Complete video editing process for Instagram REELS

This is the complete editing process I go through to edit short-form content for my main account on Instagram. Expect to learn my approach to modern caption techniques using B-roll to better serve the delivery of the video and much more. With that being said, here's a raw and unfiltered look on my entire editing process.
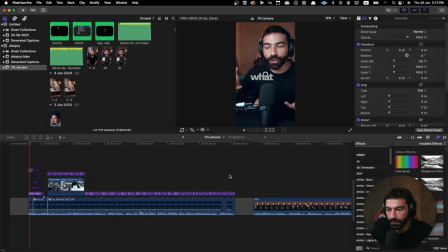17s
This is what we're working with for today. This is the length of the video. I think it comes, around the 30-second mark. But three actually fonts that I use are Work Sans is number one,
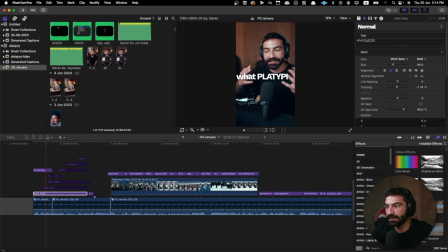35s
Platipi, which is typed, write it right here, Platipi, something like that, and TT Platipi is the other one. I don't know, funny names, but cool fonts. But those are the fonts that I use for my brand and what I do. So I started using Work Sans a lot more recently.
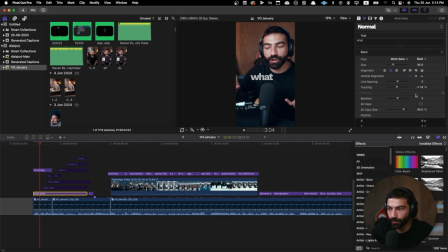54s
But the trick with Work Sans and how you get that more of like the aesthetic look is you change the tracking. So normally it would look like this, but I usually like this idea of more, let's just say,
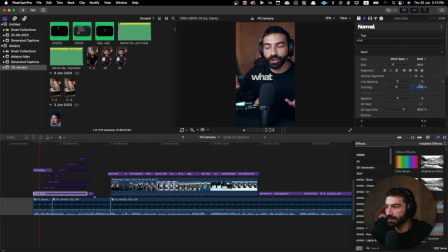70s
squeezed together titles. So it used to be -7, now it's -11. Let's see. What that allows me to do, like the squeezing of the titles, is the fact that I can introduce and I can play with the actual word.
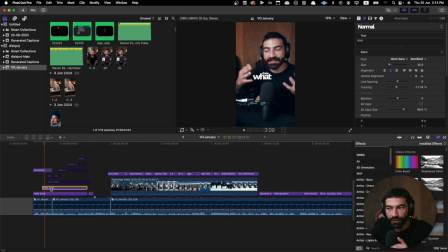85s
Like I can play with the position of the word, and I can play with the, for example, the H or the T here, for example, the T that
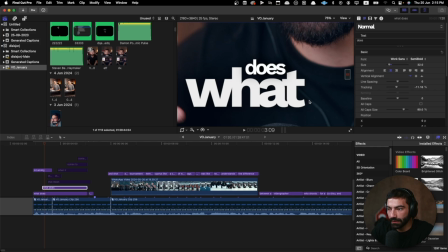97s
extends like here, or even this small part at the end of the T, like this small part right here. I can do something with that. Or I can just use it as I did right here.
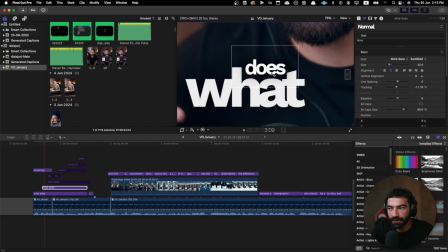110s
So like the H and the T form this upper section here where I can place the next word, which is does.
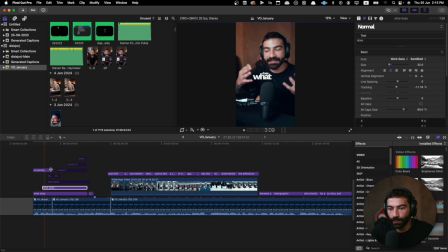119s
So basically, this is what the keying and the tracking, allows you to do when it comes to the captions. It's like it introduces almost like I visualize it as graphics.
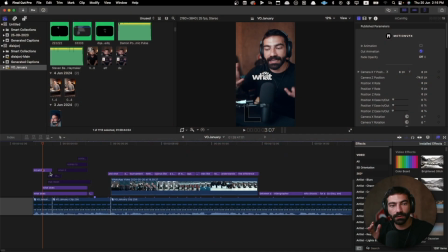134s
It's like if this frame in it of itself was a poster, how can I embed titles and captions within that poster that in it of itself it would look beautifully and aesthetically pleasing, let's just say.
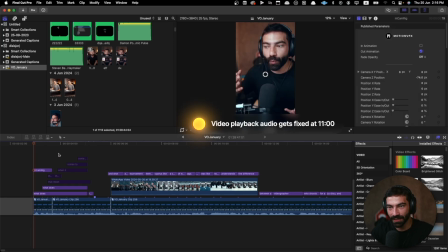148s
So let's give it a go and let's start working on this.
What does that mean?
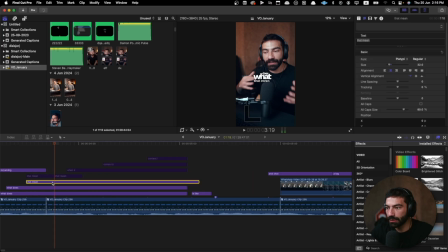154s
What does, and then we have that mean. So we can use that mean there. And make sure it's actually there.
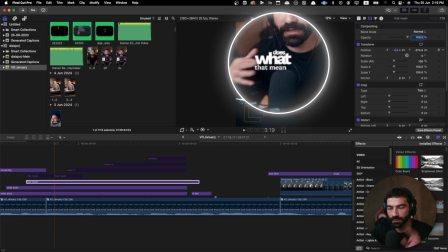167s
Even here, for example, I'm not keeping it here where it's quote unquote supposed to be, like starting underneath the W. I'm keeping it right here because that it's in between
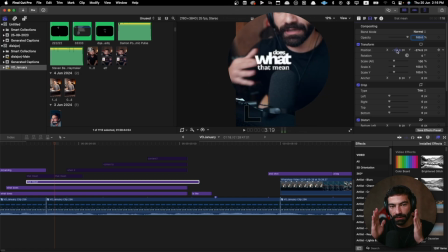180s
the W and the T. So it's in between those two words,
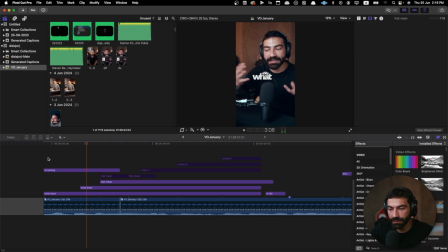186s
in letters, sorry. So what does that mean? And again, with the captions, what I do as well is, what does that mean? What does that mean? Like that mean, it's two different words. So I would like to introduce those words when the voiceover says those two words.
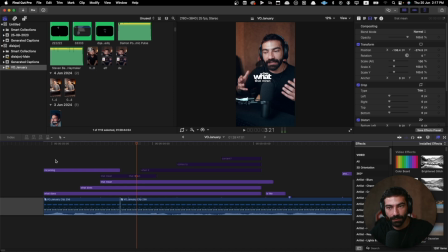205s
I wouldn't want to be like, what does that mean? What does that mean? So I'm going to change this caption to only that, and the next caption to mean only. Or actually, I'm going to use that mean. And the reason is simple.
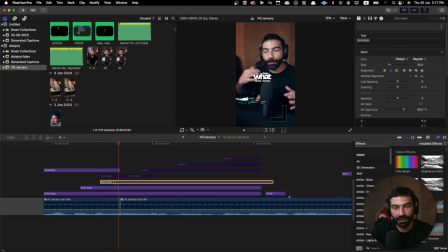225s
This caption is just there to show me where I'm going to place this caption. So what I do, I'll actually need to duplicate this now.
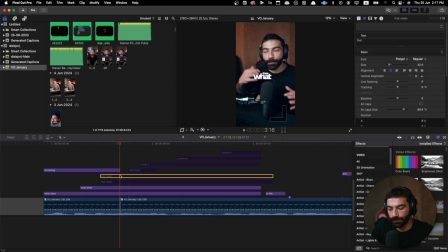238s
And keep only that so we can keep the same font. And what I'm going to do, I'm going to zoom in again.